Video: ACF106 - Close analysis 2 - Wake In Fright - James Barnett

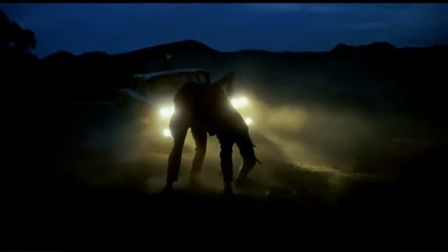Let's break this down. Shot 1 is an exterior establishing shot that moves into a full shot as the subjects walk towards the camera.
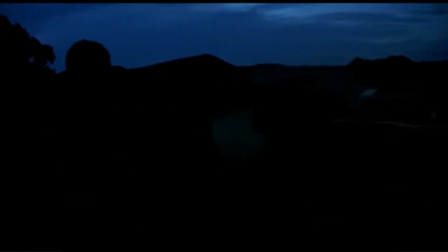It sits level with the headlights of the car, which is around hip level. The camera tracks the subjects in the frame.
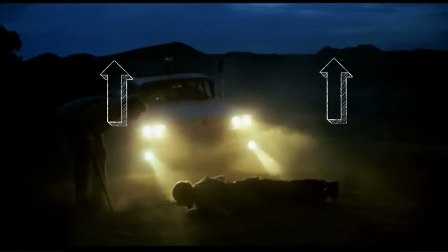There are two sources of light in this shot, the first being from the moon, which only serves to give a silhouette of the mountains behind. The second and main source, being the key light, is the headlights from Dick and Joe's car. It is deliberately used to show Doc and John's silhouettes as they stumble towards the shack.
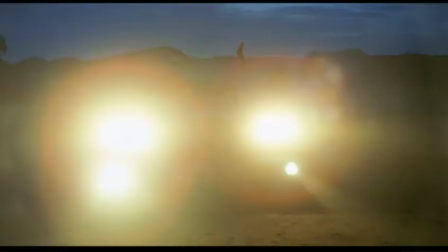The car pauses as Doc is helped up by John. This would have been done deliberately as there is really no other light in this shot. As the car reverses in this shot, Doc falls as though he was using the car for support. This is used to emphasize the extreme drunkenness that is past the point that they are looking out for their own safety.
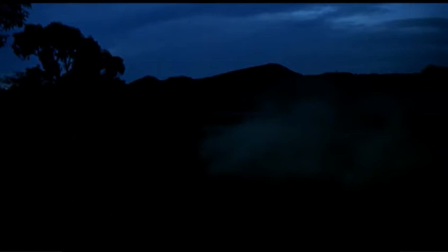The mountainous silhouette and the extreme darkness display the point that they are isolated and adds to the culmination of John's descent into hell.
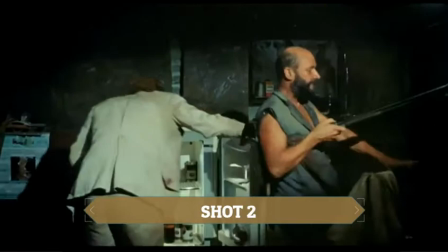This shot cuts as they leave the frame on the left. Shot 2 is an interior medium full shot, which sits at shoulder level with the subjects.
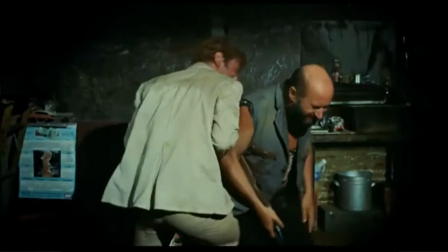As Doc and John draw together, the camera moves in slightly, keeping the same frame, and continues to track the action as they mess around and push each other.
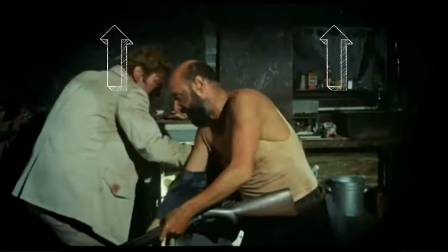The key light is coming from the bulb that Doc turned on at the start of the shot, with fill light coming in from behind and overhead of the camera.
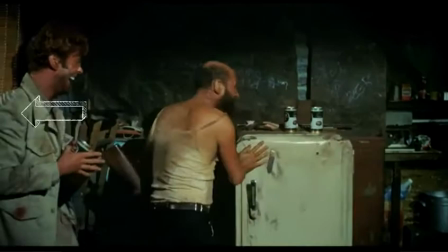This way, you can see shadows that are cast behind the subjects. As they move towards the left of frame, there is some more fill light that is coming in through the blind, which adds texture to the shadows on John.
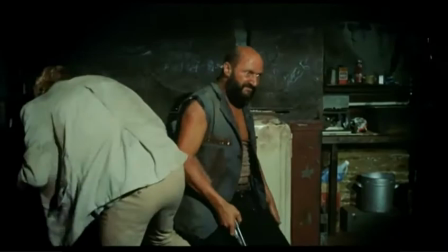The swinging light adds to keep the build of the chaos in this sequence. Doc and John push each other around and continue to drink. as
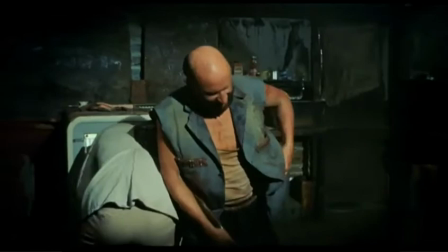Doc realizes that he still has kangaroo testicles in his jacket. He puts his whole blood-stained shirt with the testicles in the fridge for preservation.
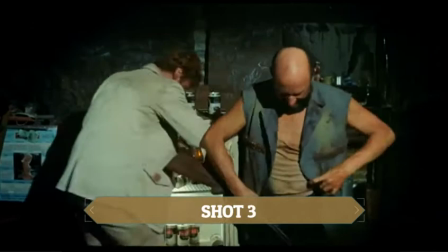This disturbing concept is in line with the room in the rest of the shot, as everything within it is filthy and derelict.
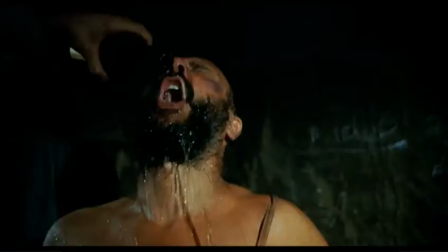The camera follows the action, and overall, the shot continues left as it did in the previous shot.
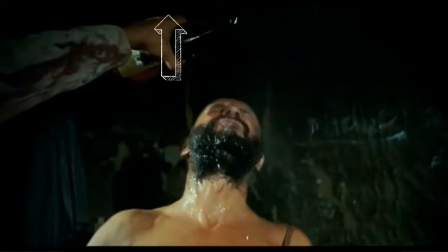Shot 3 is an interior medium close-up of Doc, which sits between eye level and shoulder level. The key light still comes from above and behind the right-hand camera's sight, which validates the continuity of the bulb light. There is also fill light from the left-hand side of the shot.
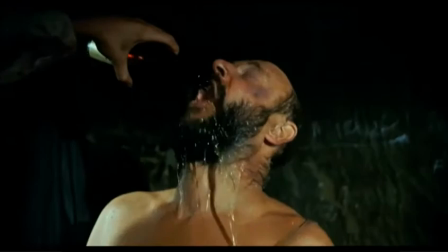This shot gives us a closer look at Doc and really emphasizes his out-of-control behavior and how far his alcoholism goes.
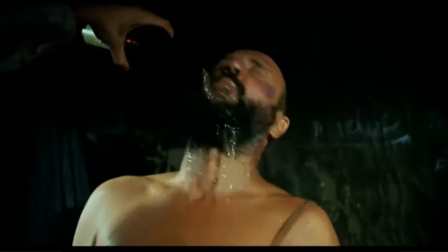They are doing these things with no regard for the mess. This shot wants us to feel disgusted. The editor cuts on the action of the alcohol pouring on Doc's head.
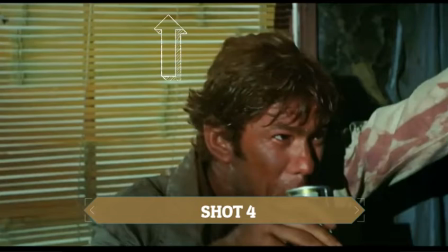Shot 4 is an interior medium close-up of John, which sits at eye level. Key light is coming from behind the camera, noted from the shadows behind him.
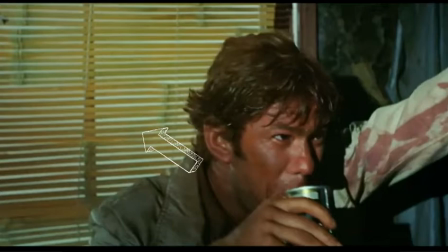There is also fill light from the left-hand side of the shot, noted by the shadows on the left side of his face.
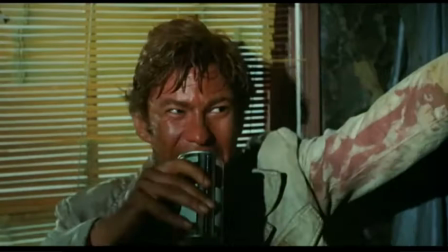Lastly, there is some fill light filtering through the windows and blinds, which emphasizes the textures that were there in the second shot.
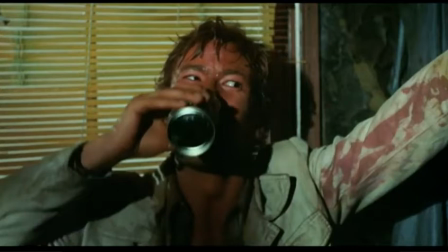This medium close-up of John shows us how out of control he is at this moment, shown to us by the blood-soaked jacket, the frenzied look on his face, and his continued drinking as he pours alcohol on Doc's head.
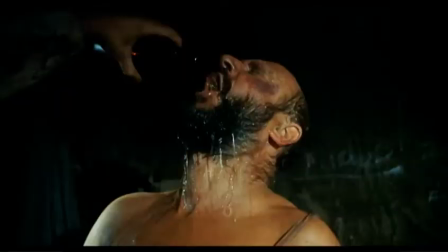This shot is cut onto the action of John taking a drink from his own beer to maintain flow.
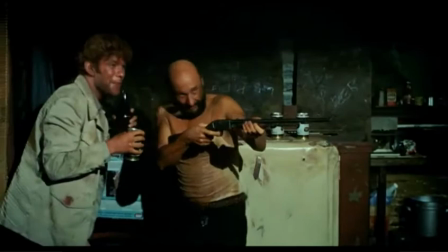Shot 5 matches shot 3. Shot 6 matches shot 2. Even though this shot is the same as shot 2, it really maintains the escalation of their behaviors.
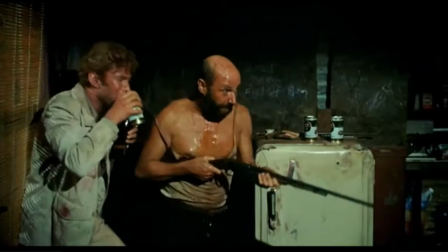Doc shoots wildly around the derelict shack with no regard to the dangers it poses, as John laughs unceremoniously in the background and drinks his drink a little too quickly.
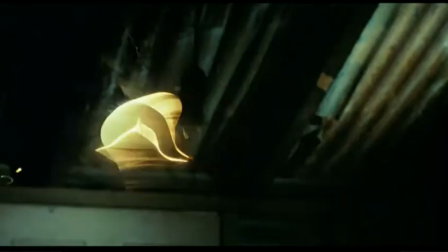Shot 7 is an overlay shot that is tilted upward and is framing the light bulb as Doc shoots it out.
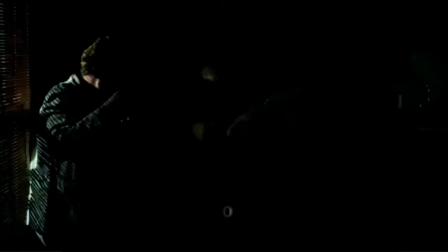After it is destroyed, you can see that there is ambient lighting coming from below.
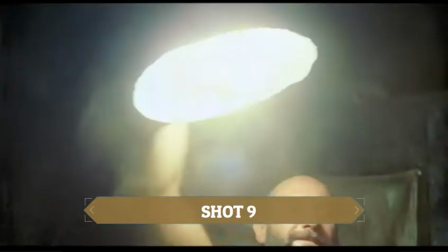Shot 8 matches shot 2 and 6, but this time there is only key light coming from the window through the blinds.
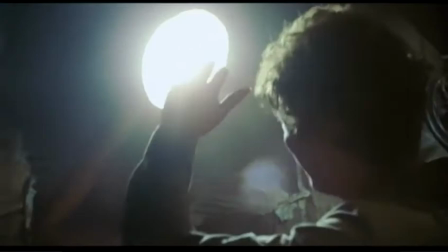Shot 9 is an interior medium close-up that changes to a medium shot as it tracks the subjects.
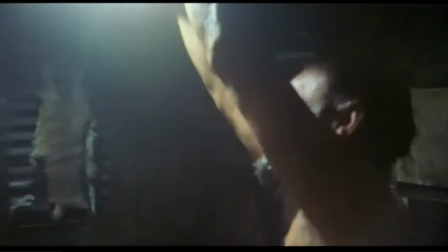There is ambient low fill light throughout this handheld shot, but the emphasis is on the key light,
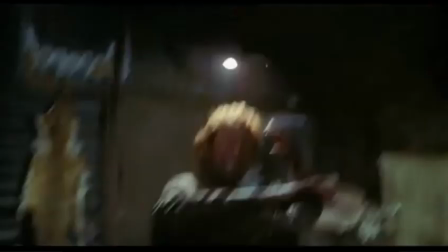which is a light with a shade that Doc uses like a spotlight, which begs the question if this is a callback to their hunting escapades from earlier in the night,
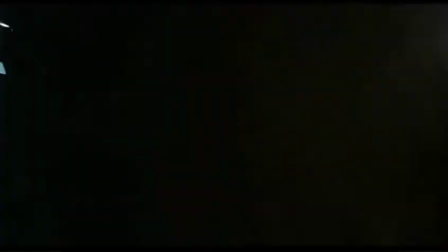and is a metaphor that Doc is now hunting John. Throughout this shot, it cuts back to the light swinging as it casts shadows everywhere.
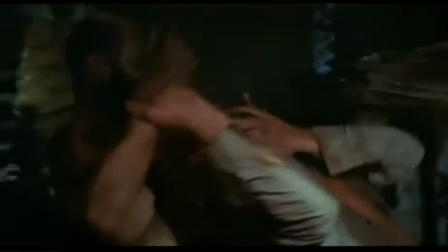Shot 10 is an overlay shot of the light swinging onto the camera. Shot 11 matches shot 9.
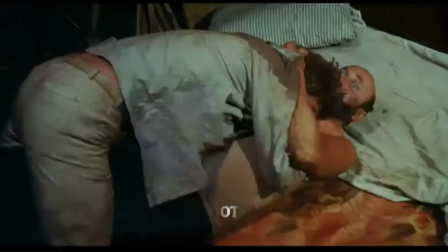Shot 12 is an overlay of the light swinging back and forth. Shot 13 is an interior medium full shot as they wrestle on the ground. Light continues swinging and it escalates the hypermasculinity and sexual tension in the sequence.
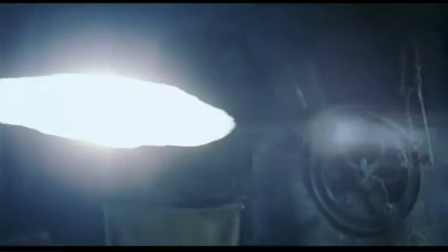Shot 14 matches 12, but the light swinging is slowing down. This gives the sequence a very dark and ominous feeling with a hint of anticipation.